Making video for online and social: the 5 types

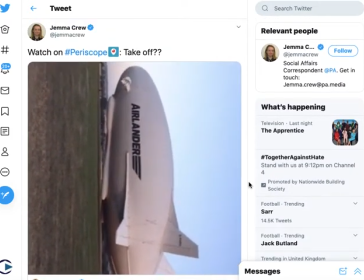11:58 Gemma is holding the phone in the landscape position
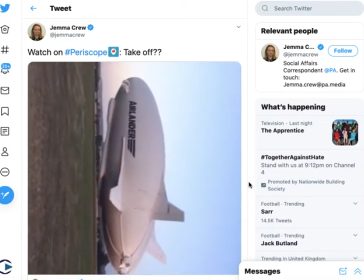12:03 so she's used to filming in landscape but
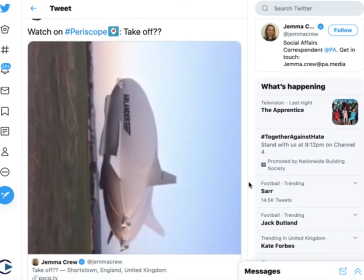12:08 actually Periscope assumes that you're filming vertically
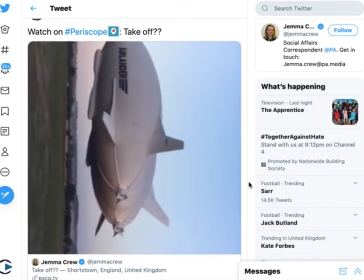12:13 that you're holding the phone as you normally do and so that the image has been tilted on screen.
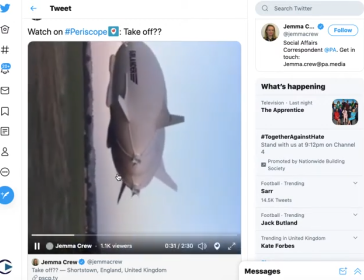12:18 On Periscope itself this would be righted it would be accounted for but either
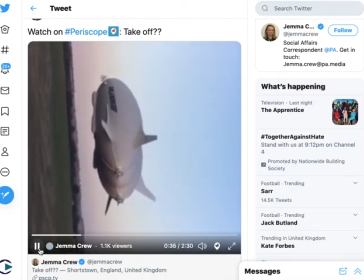12:24 way it's just a good example of making sure that if you are live streaming on something like Periscope you're probably going to want to use the vertical
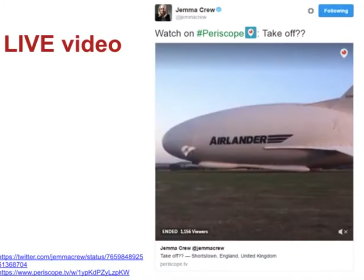12:34 orientation for your audience that's also going to be on mobile. On Facebook Live of course it's going to be more horizontal or more landscape.
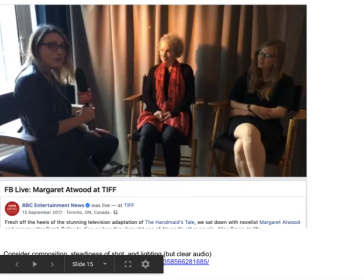12:45 Here's another example to look at in terms of things to avoid. This is a Facebook Live interview with the author Margaret Atwood and
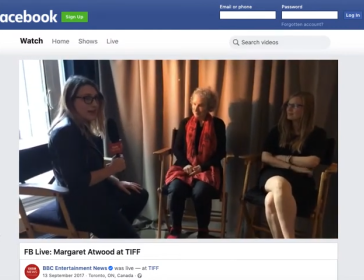12:57 a number of things to look for when you watch this.
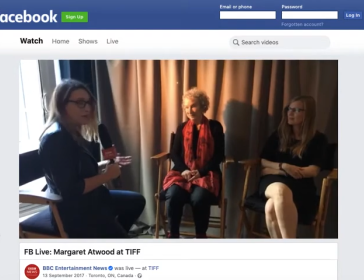13:02 First of all watch it and see if there are any things you think could have been improved about the way it was set up.
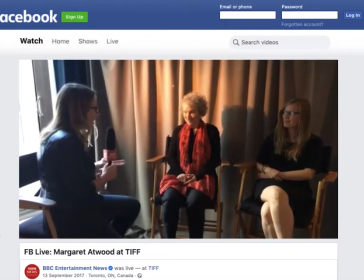13:10 Now a couple of good things to point out.
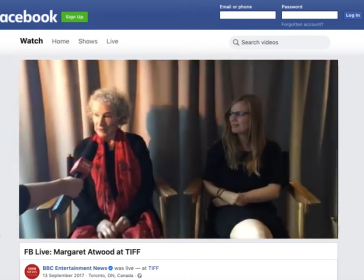13:14 First of all we have a microphone so the audio is nice and clear and audio is a really important part of social video.
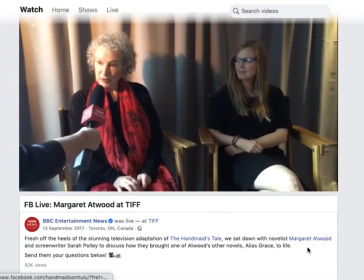13:22 We've also got a good description here with some linking and an invitation to send your questions below,
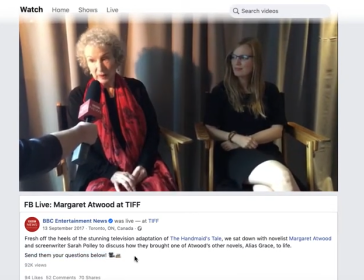13:30 even a couple of emojis to make it nice and visual.
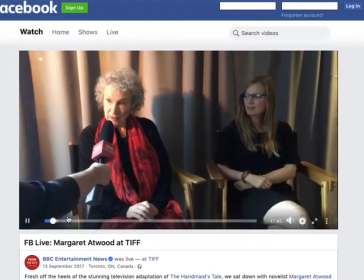13:34 So those are some good things but in terms of the actual shot
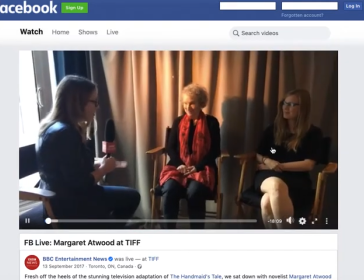13:39 the lighting is really quite odd.
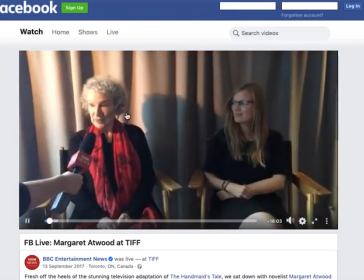13:44 We've positioned the subject near a window and actually she's not too badly lit but generally the
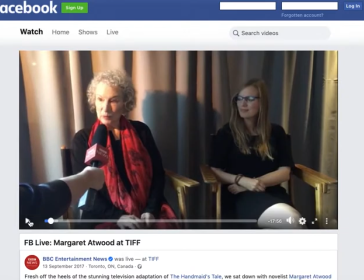13:50 whole thing isn't brilliantly lit and you might want to find a better position to film that. The other is the steadiness of the shots.
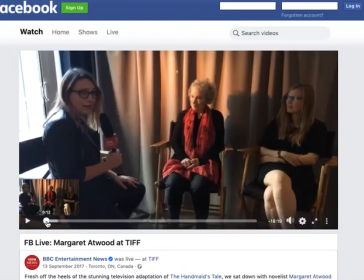13:59 Now we've got a movement of the shot from the kind of establishing shot here into the two-person shot
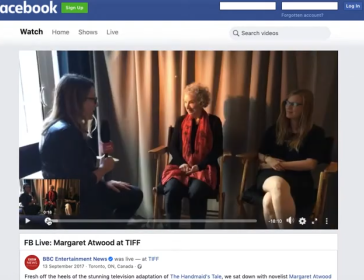14:08 here so we do need to move the camera but you might consider using a tripod or something else to create a steadier shot.
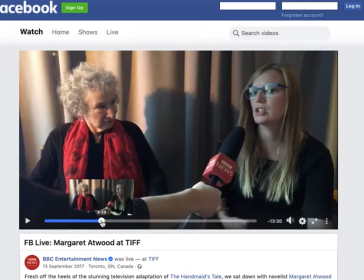14:18 Note for example though that not having a tripod does mean you have that flexibility to switch from a three-person shot to a two-person shot to a one-person shot,
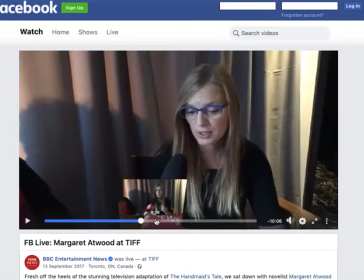14:32 back to a two-person shot,
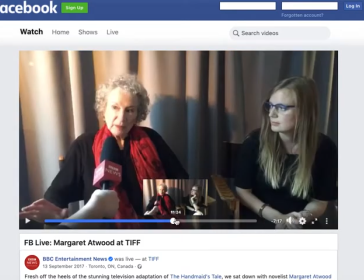14:35 three person and so on so you can have a bit more variety of shot if you've got that control but it's
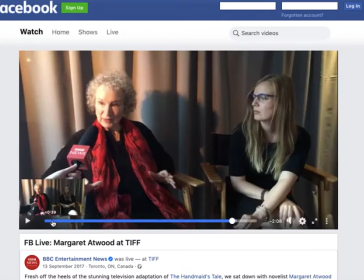14:41 thinking about how you do that and maintain a steadiness of shot and one other example to show you this is a
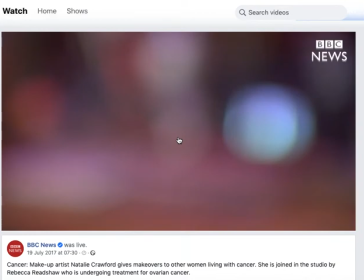14:54 live video also from the bbc of a makeup artist giving makeup tips to other women living with cancer and this is actually playing at the moment but you'll notice that there's nothing
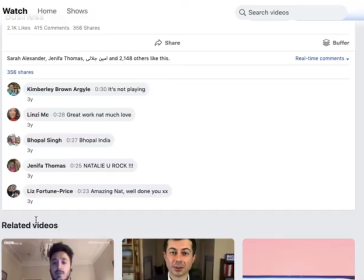15:07 on screen and in fact I got 30 seconds in looks it's still
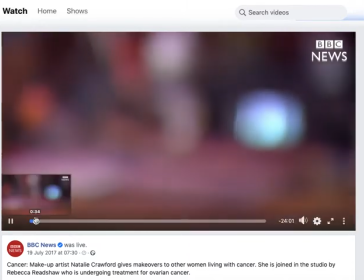15:13 not live eventually at this point
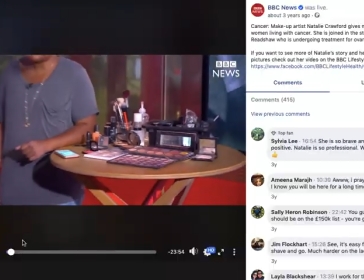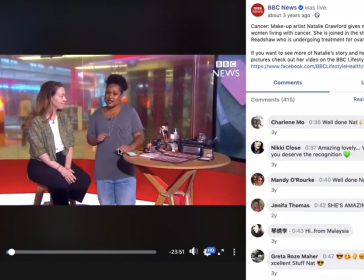15:26 it's now started so
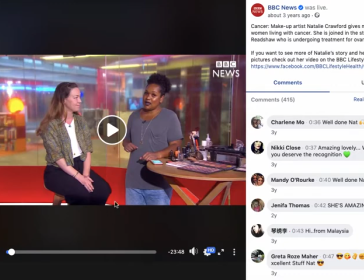15:32 make sure you live when you go live you've not got this kind of dead air at the start. Also this is very much a broadcast shot. Online you're probably going to want to go a little bit tighter because it's a smaller screen.
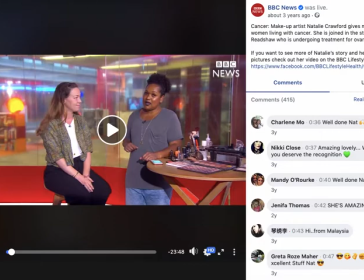15:48 In some cases it will be a mobile phone screen so you're going to consider the audience being different to that broadcast audience.
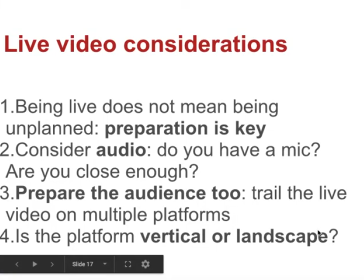15:57 So some considerations to point out here. First of all just because it's live doesn't mean it's unplanned.
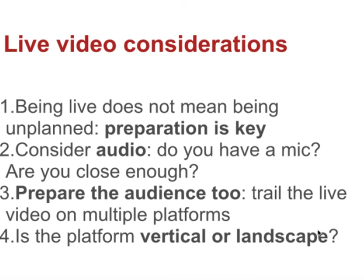16:03 You can prepare and should prepare for going live.